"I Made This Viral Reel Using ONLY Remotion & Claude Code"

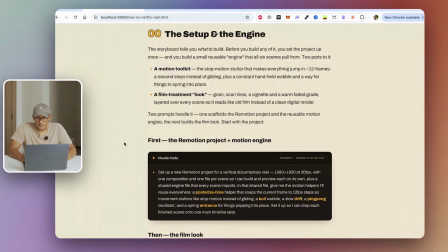And then next we move on to setting up our Remotion project. Now over here, I have my prompt, which says set up a Remotion project for a vertical documentary reel, 1080 by 1920 at 30 FPS.
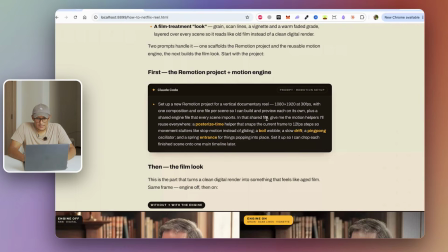And I'm also giving it some motion helpers like posterize time, boil, and a ping pong entrance as well.
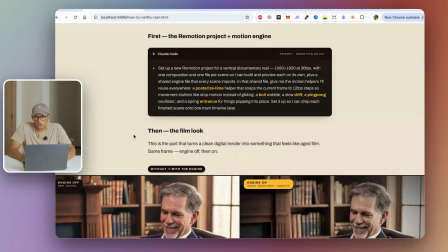So once we have the Remotion project set up, you can ask Claude Code to start your Remotion server.
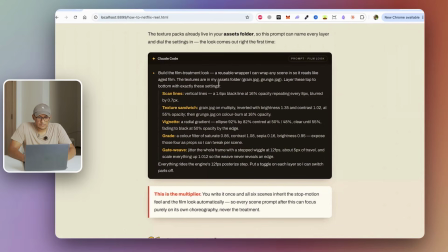And the next step is to create the film look, essentially. So over here, I'm saying build the film treatment look, and I'm giving it the scan lines, and I'm giving the exact specs as well, 1.6 pixel black line at 16%. So I'm giving it a texture sandwich, so 2 different types of textures at different brightness and contrast.
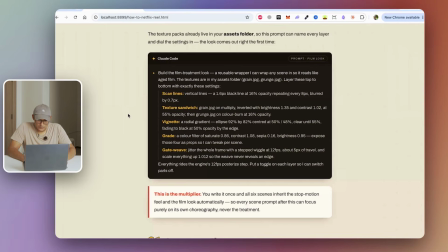So I'm giving it a vignette, color grade, and also a gate weave as well. And that's what makes the scene go from looking something like this,
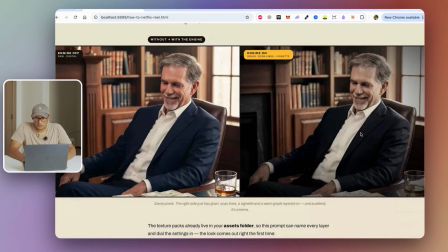which is just a digital image, to looking something like this, which is a lot more cinematic and a lot more easier on the eyes.
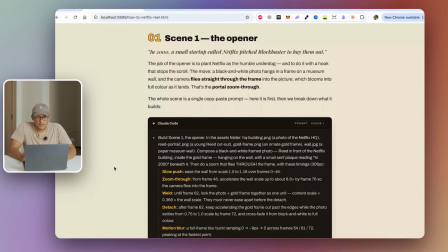So once we have the Remotion and your engine set up, the next thing is to go to scene 1.
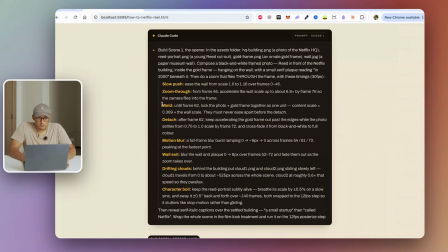So this is my prompt for scene 1. And you can see we're saying a slow push, zoom through from frame 46, and then we're doing a weld and a detach.
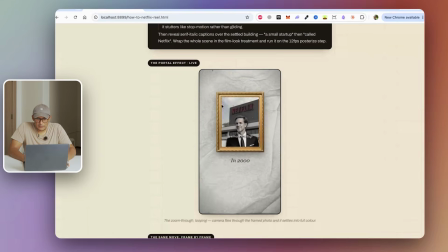So weld and detach is what this looks like. So if you look in the beginning over here, this gold frame is welded to the image behind that.
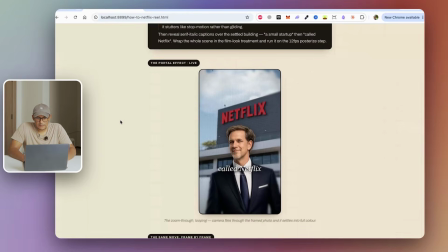And then once it zooms in, it detaches at a certain point. So one thing to remember here, guys, is that you need to remember which frame you're on.
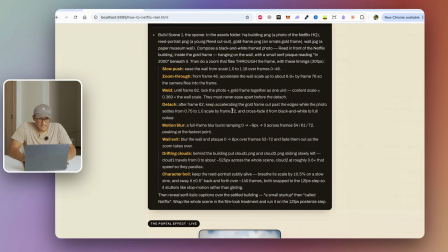Because instead of telling Claude Code, oh, go and change this at these many seconds or whatnot, it's much easier to reference the frame.
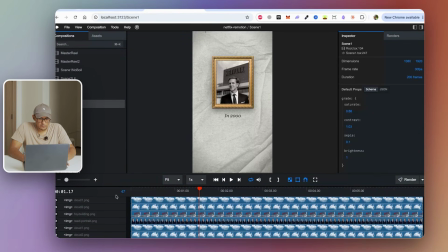If you go to your Remotion Studio over here, so this is the frame number. So when we look here, for example, when we look at frame number 58, all the way to frame number 66,
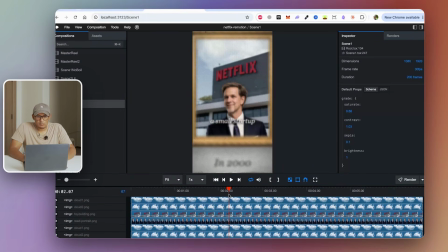we can tell Claude Code, do a motion blur effect from frame 56 to 67. We can give it a range and you'll see that blur happen exactly where you mention it. Instead of going over and over and saying, okay, right after this happens,
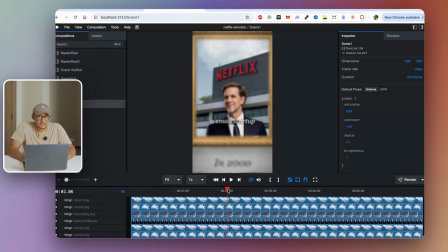or sending screenshots and whatnot, it just makes it much easier when you reference the exact frame number. And you can find that frame number here in your Remotion Studio. So just something to bear in mind.
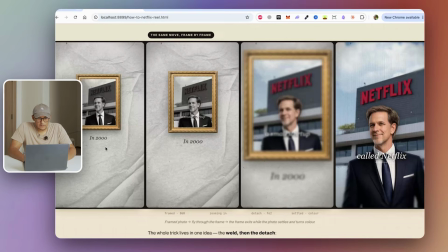So frame by frame, this is what it looks. So we have the golden frame expanding, and then we have that motion blur in place, and then we have the first scene.
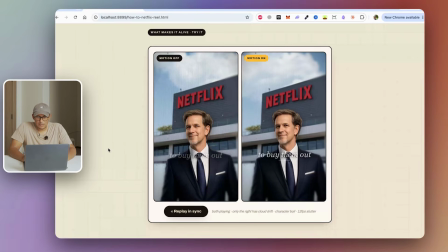And what really makes the scene come alive, because at the end of the day, they're just pictures plastered together. Now, the one on the left is the same thing, the same scene as the one on the right, but the one on the right feels a bit more alive because you see the cloud is drifting in the background.
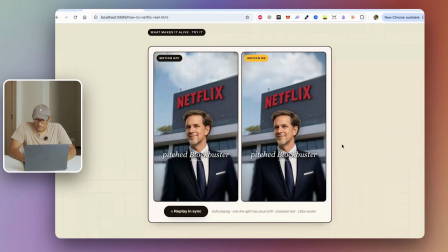There's a very subtle sort of drift with the character itself. It's called a character boil. And then the entire scene, even the background, the Netflix building, there's a very slight shift. That's the difference between an alright animation to a really well done animation. Alright, so moving on to scene 2, we have the boss rise up.
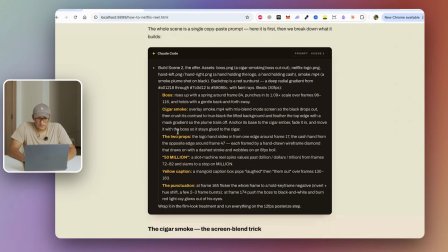So we've got some cigar smoke going on here, we've got some props, and then some captions as well.
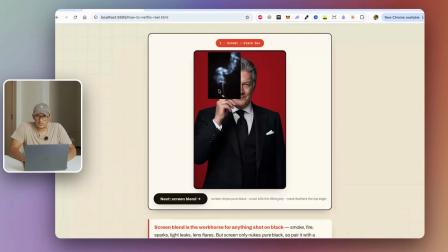So in order to make the scene come alive, you can download these stock videos of smoke or explosion particles and whatnot, and you can layer it into your composition. So when you put it in, you're gonna have to screen blend that.
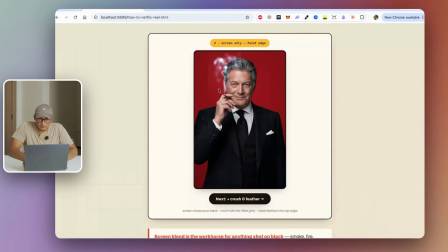So once you apply a screen blend, you see that it's still not done because there's still that subtle sort of background over here, and that smoke really cuts off around the edges as well. But then what we do is we lift the grays just a little bit by giving it more contrast,
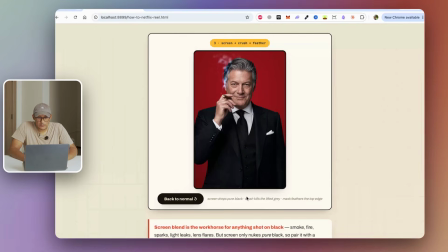and then we crush them, and we also feather the sides over here. So once we do that, it just looks like the smoke is just rising into the air and just dissipating.
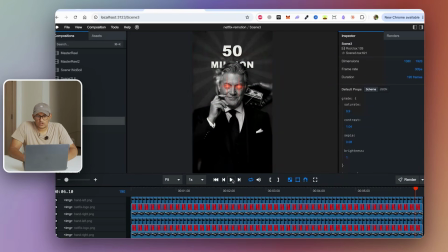And guys, you want to really add like these sort of effects because it just makes your image look all the more better.
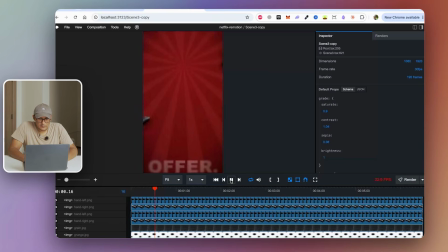Also, another thing to remember is you want to make sure that you're fine-tuning all of your scenes. Like this scene, for example, over here, you can see the Netflix logo is off. And then yeah, so his eyes are off as well. So what we can do is we can stop at where the Netflix logo is.